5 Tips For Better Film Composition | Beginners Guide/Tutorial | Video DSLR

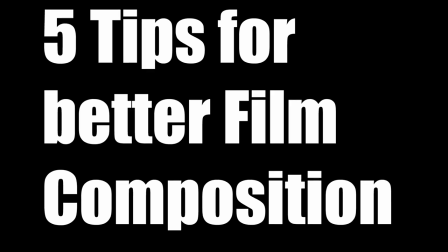0:08 5 tips for better film composition Remember, those are just tips and not rules.
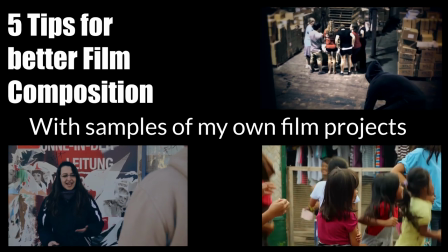0:13 It is often advisable to follow those tips, but if you have a reason then feel free to break them.
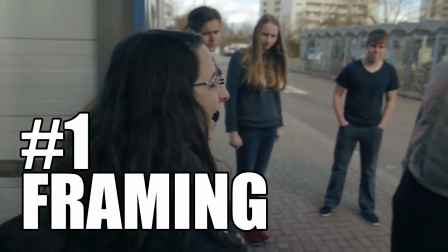0:19 Tip number 1 Framing There is a lot to talk about this topic. First of all, the eye level.
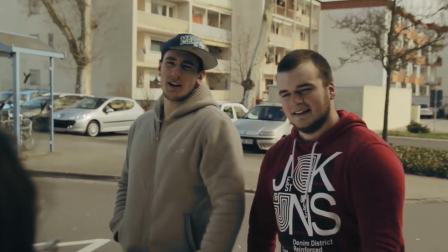0:26 In most situations it looks for the audience most comfortable if their eyes are at around 66% of the picture's height.
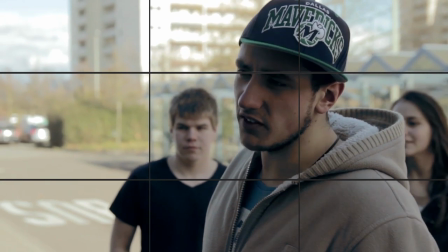0:34 Usually, this will also lead to a headroom, but if you are very close to the person's head, there won't be any headroom left, what is fine.
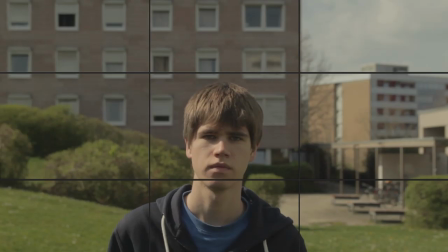0:43 Many people make the mistake to create too much headroom, what looks strange.
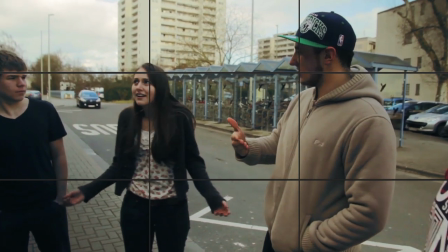0:48 Also, when the actor looks or walks to one side, there should be some leadroom, otherwise it looks like the actor looks or walks against a wall.
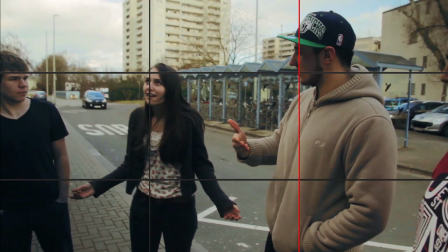0:56 It is advisable to have him standing at around 33% so that 66% are free as lead room.
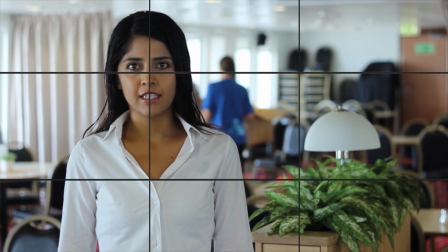1:04 Especially in interview situations it is crucial to have a well-designed frame.
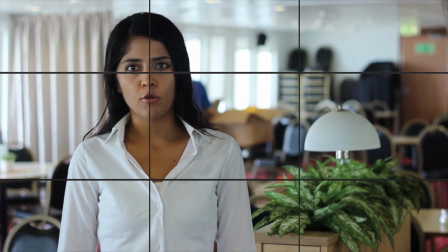1:09 First of all it often looks much better when the actor is not in the center of the picture but a bit on the side.
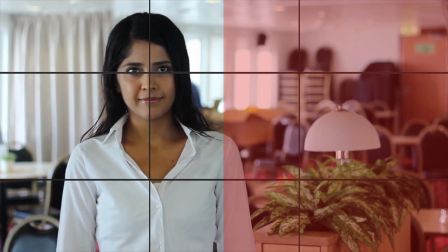1:16 But then the free side of the picture often looks quite empty and the picture seems to be out of balance. That's why you should add an object to bring it back into balance. I have a second sample.
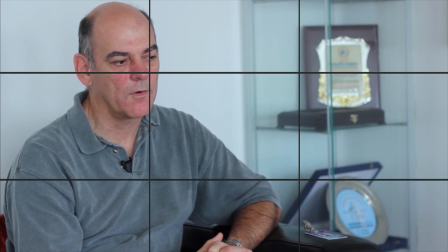1:28 First of all I probably framed the speaker a bit wrong. His eyes are too high and I lost my headroom but it's still usable. You also see the lead room and in the background the shelf which gives the picture a better balance. And by the way the interview was very interesting.
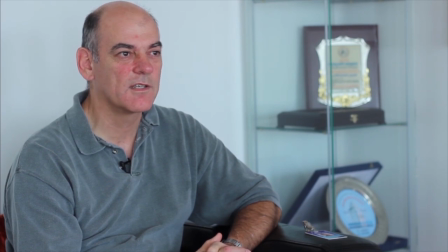1:45 That most of the leader's life exists in an atmosphere of chaos.
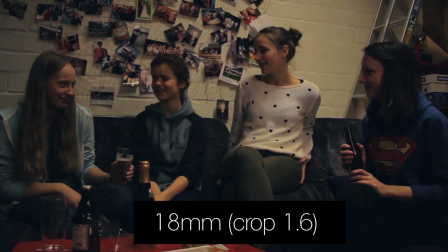1:53 Unfortunately, we have no time for it because we come to our second tip. Many cuts with different vocal lengths.
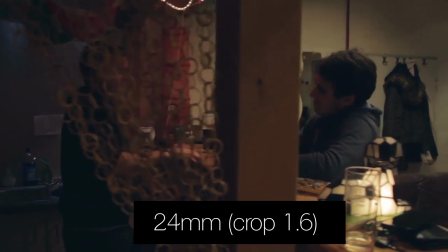2:00 Fact is, the vocal length does not just change the distance to an object. It creates a totally different picture.
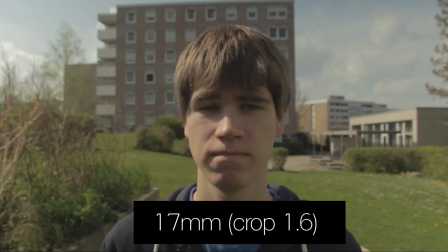2:06 With right angle, your background will be much more open, while with a long vocal length, the background is much tighter.
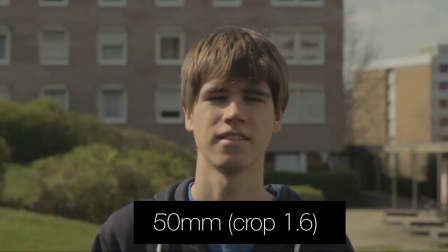2:13 Faces will also look distorted when using right angle as close-ups. With the long vocal lengths you also have the advantage of having a nice blurry background.
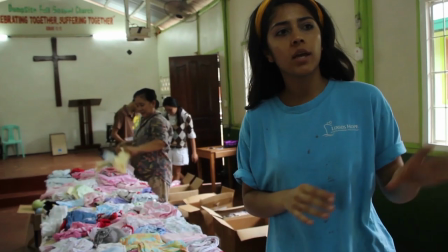2:22 Many people make the mistake of being too shy to use close-ups, but they are extremely important to show emotions.
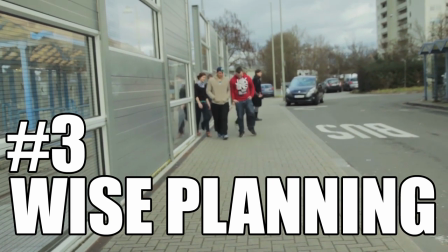2:29 That's why it is crucial to plan your shots exactly before. One thing that can help you is shooting some b-roll that you can add in any time.
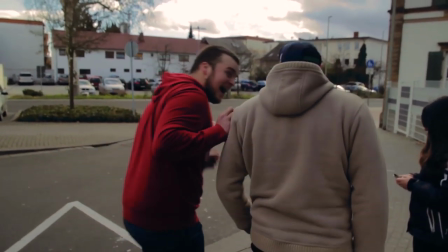2:38 I have an example here. After pushing the guy, I wanted them to be back where the other friends stand.
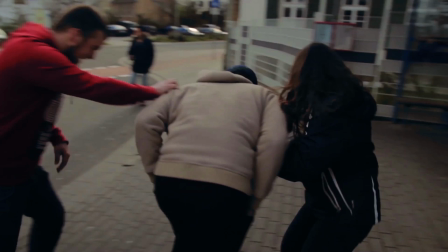2:45 But doing that in one shot would be very difficult and it would look boring anyway.
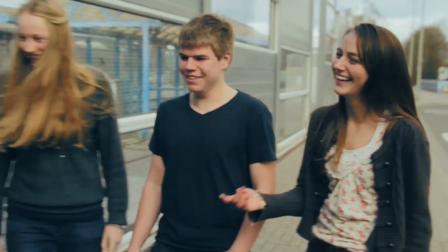2:50 So I added the scene of the laughing friends one time, a
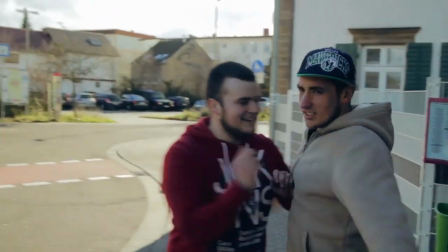2:56 second time and then first filming the other girl and doing a pen to the guys.
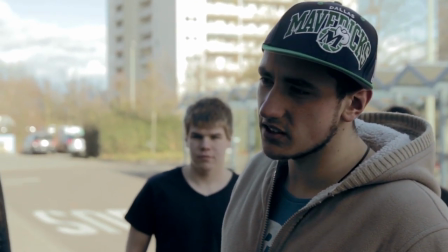3:02 Fact is, shooting the same scene from different positions several times is very difficult and usually ends up with strange jumps.
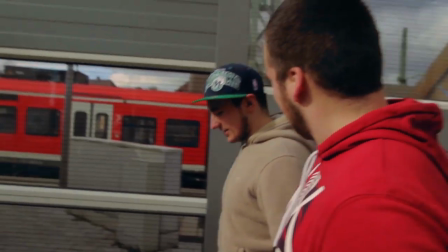3:10 That's also why I did a pen to the girls in this situation that I can easily jump back to the guys afterwards again.
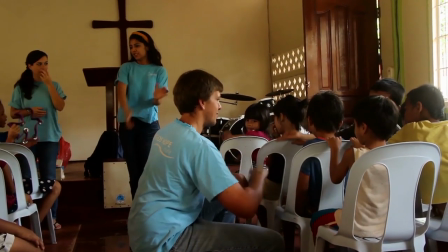3:18 Also in documentaries and news it is essential to shoot b-roll, to underline what the speaker says and to entertain the audience.
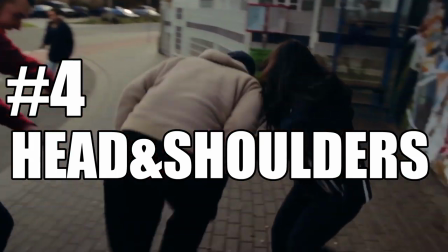3:26 When using a lot of close-ups it can easily happen that the audience loses their sense of direction, in terms of that they can't visualize where the different characters stand.
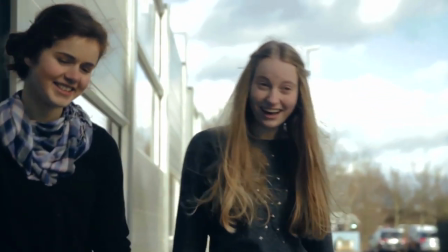3:35 This is very uncomfortable for them.
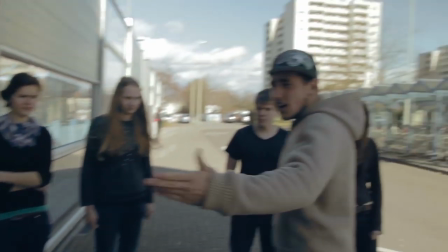3:38 One way to prevent this is to have the head or shoulder of the actor who spoke before out of focus on one side of the frame.
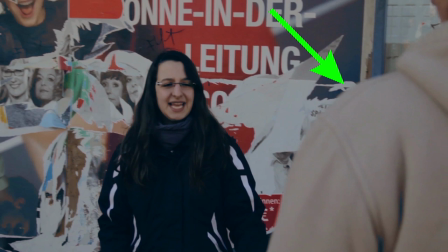3:45 But make sure that you don't break the 180 degree rule, which I will explain you in tip number 5.
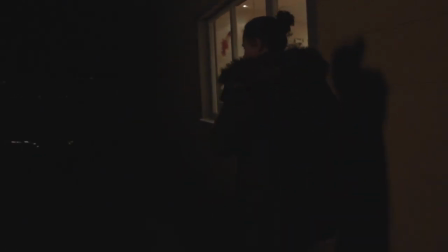3:52 I first show you now a scene where I did it wrong. I have two actors facing each other.
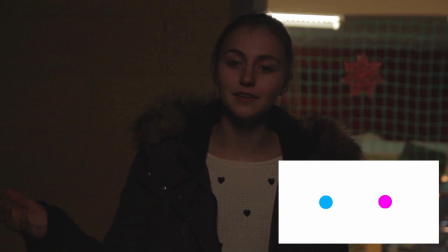3:57 On the map you see it from the bird perspective. This girl is standing on the left side of the picture and looks to the right.
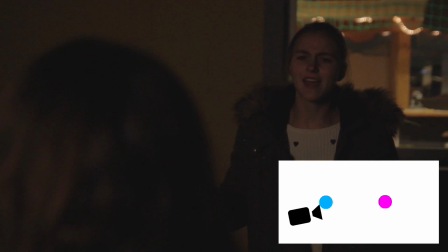4:03 And the other one is standing on the right side and looks to the left.
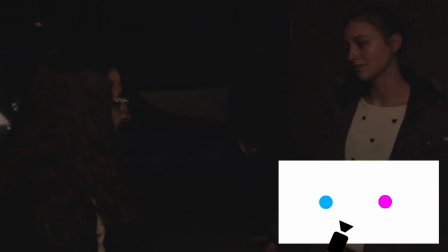4:08 It is called 180 degree rule because you can imagine the whole area as a circle.
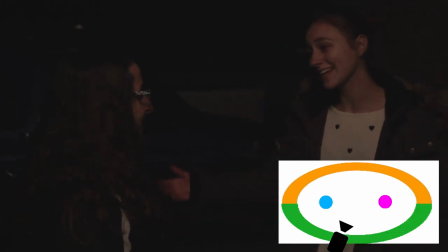4:13 And we can only use those 180 degree for our camera.